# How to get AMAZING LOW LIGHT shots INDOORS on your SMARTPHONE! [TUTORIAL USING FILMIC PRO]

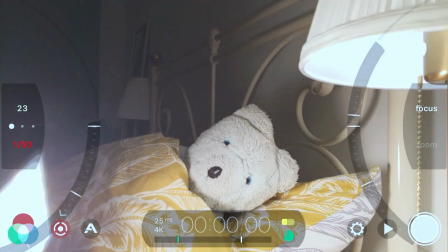(4:07)
So I turn this on, as is here, and I take this out of shot.
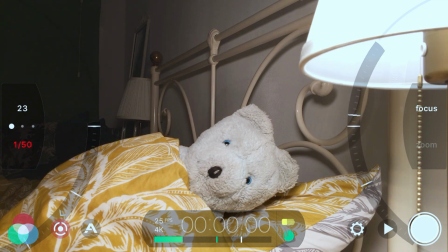(4:14)
It now looks like that light is coming from the lamp. So this is another way you can use motivated light.
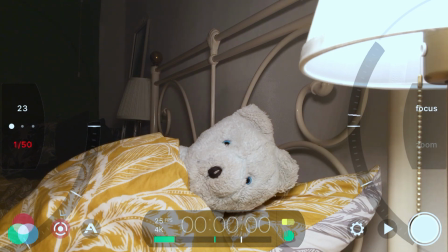(4:19)
So motivated light is basically using extra light to accentuate a practical light that's already in shot.
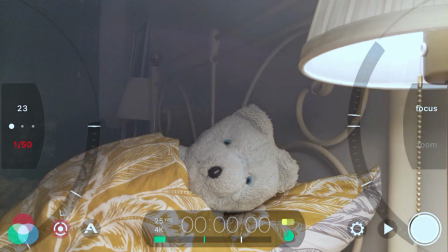(4:27)
So we've got the lamp here, and if we turn the light down slightly, that's better.
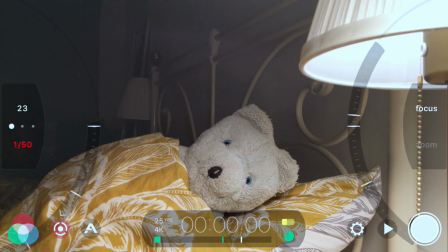(4:36)
So the lamp wasn't too overexposed on the sides.
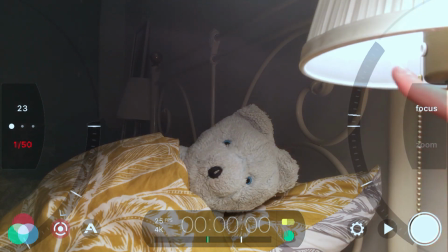(4:38)
The underside here, this area, is overexposed, and we can't actually get the ISO any lower.
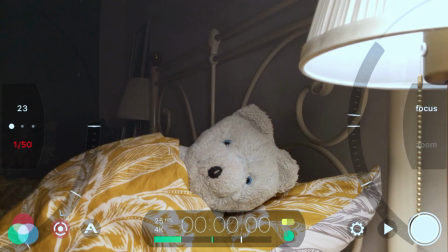(4:46)
So we just have to live with that. But if you put the light further up, look how much clearer that is now, and you get a bit more light on the background.
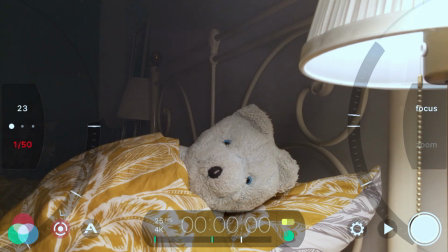(4:54)
You can also, if you turn this light off, I'll show you the difference between the two.
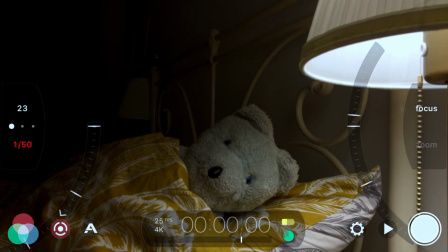(4:58)
So that's off. And you may want to use that instead, particularly if you're doing something, maybe a horror film, something like that, where it's quite mysterious and the background's quite dark.
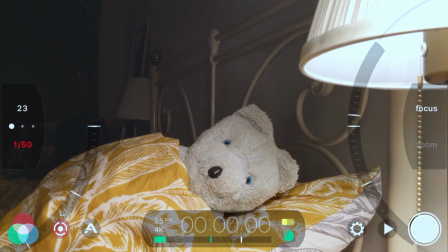(5:06)
But maybe it's a bit more of a comedy or a romantic film and things are a bit lighter. You can light up a lot more of the room.
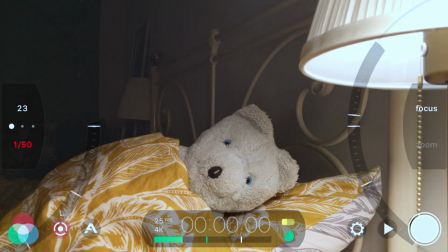(5:12)
And if you use an external light like this,
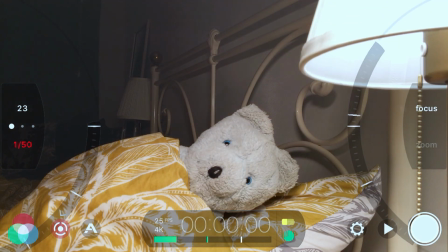(5:16)
then, and it can be any LED light, it can be any cheap light you got in the house, to be honest, as long as it matches the light of the practical light that you're using,
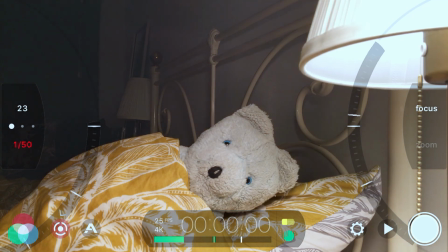(5:23)
then it looks absolutely fantastic.
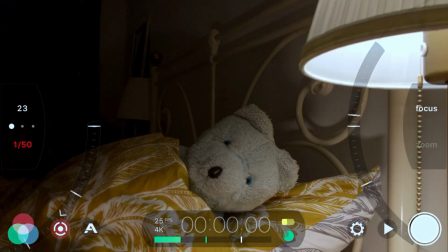(5:26)
And that's a really good way, so I'll turn it off now, that's a really good way to add more light in and keep your ISO down.
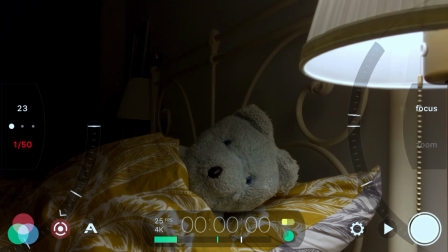(5:33)
So if you have a practical light in shot like this lamp and then punctuate it with another light that's just behind it, without creating too many crazy shadows, this is a really good technique for getting a really clear picture in low light. And all you have to do is add an extra light as well, and you'll get a much clearer picture. So it's really simple.
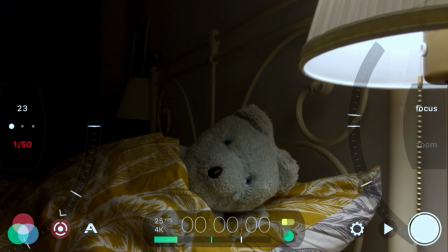(5:52)
I'll use some other techniques to show you now as well, so you can see exactly what other ways you can use your camera and lighting to create low light excellence.
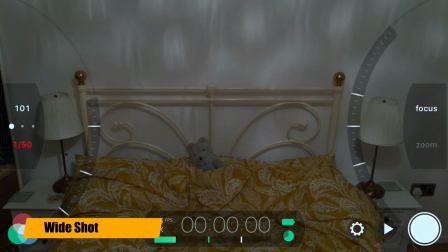(6:01)
Now, you're not always going to have close-ups, obviously. So in this one, we've got a wider shot of the bed. And if we imagine there's two people in this bed or something, a couple scene, and you're going to light this in a way that will give us enough light that is clear, but also it's dim enough and dark enough that it passes as nighttime.
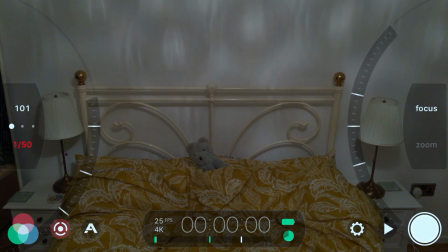(6:17)
So what we're going to do is we're going to turn the lights off so you can see exactly how it looks without the light. And as you imagine, it's pretty damn dark.
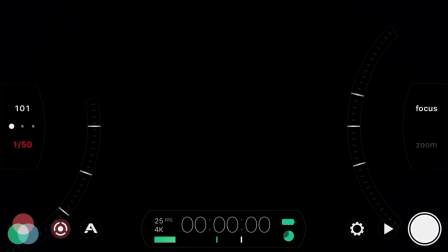(6:25)
So if we turn the first lamp on, that's our starting point.
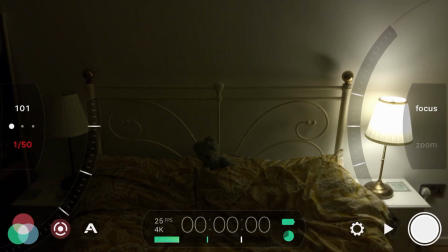(6:29)
So we turn the second lamp on. Beautiful.
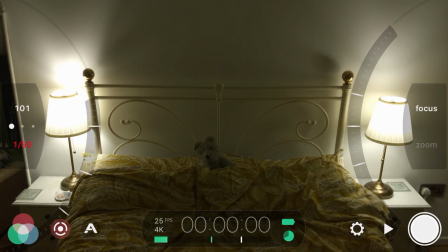(6:33)
And already it's starting to look quite nice, but we want to get more light in there because the faces of the cast are not going to be quite as clear as we want. So I'm going to use the Falcon F7 pocket light again. And I'll be using the diffuser that comes with it.
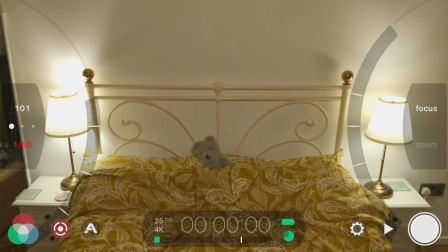(6:50)
And if I put this above, similar to what we did in the last shot, lovely. So you can see it looks light,
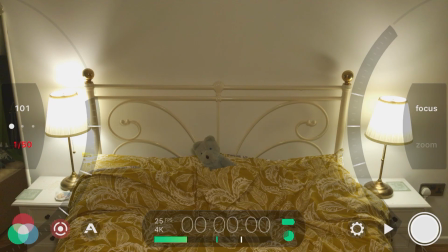(7:00)
but it's not so light that it feels like there's more light than those two lamps. It feels like those lights are actually giving off all of the light.
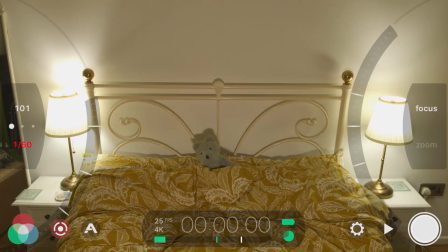(7:07)
Alternatively, you can bring it below, but then you can have an issue with the shadows. So you want to kind of bring it maybe just below the camera, or like it is here, just above the camera. So that way you've got the two lights, and they're practical lights, so you're getting a good amount of light from them, and you've got this light.
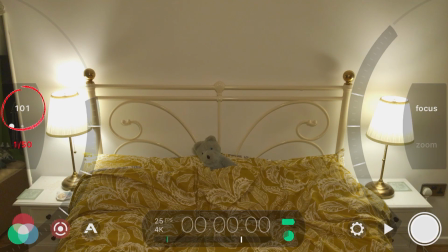(7:21)
As you can see, the ISO is at basically 100. So if we show you this with all three lights that we're using currently, the two practicals and the LED light I have here, if we bring the ISO right down to its minimum, considerably darker,
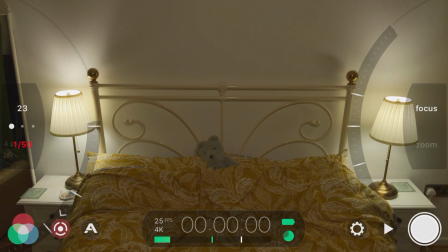(7:34)
although the picture is really clear. And if you keep your ISO really, really low, that gives you a clear picture. So it depends on what kind of things you're willing to sacrifice to get the picture you want.
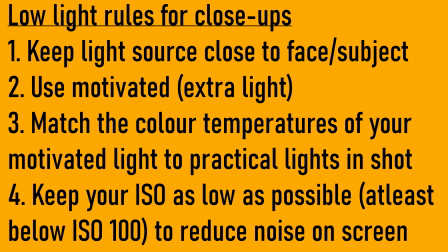(7:43)
Now, to recap on the low light rules, number 1 is to keep the light source close to the face or subject that you're filming, so it's nice and clear. Number 2, use motivated light if you need to. So put an extra light that's the same color temperature as the practical light you're using, and that follows into number 3,
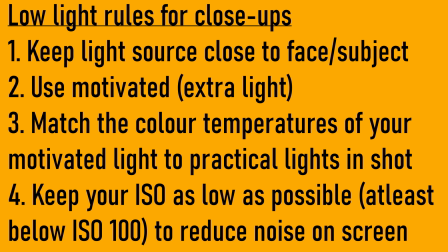(7:58)
which is matching the color temperatures of your motivated light to practical lights in shot, so that it doesn't look like you've got multiple types of lighting that are in and out of shot. It makes it a bit confusing. And keep your ISO number 4 as low as possible to reduce on-screen noise, and that goes for outdoors in light filming too.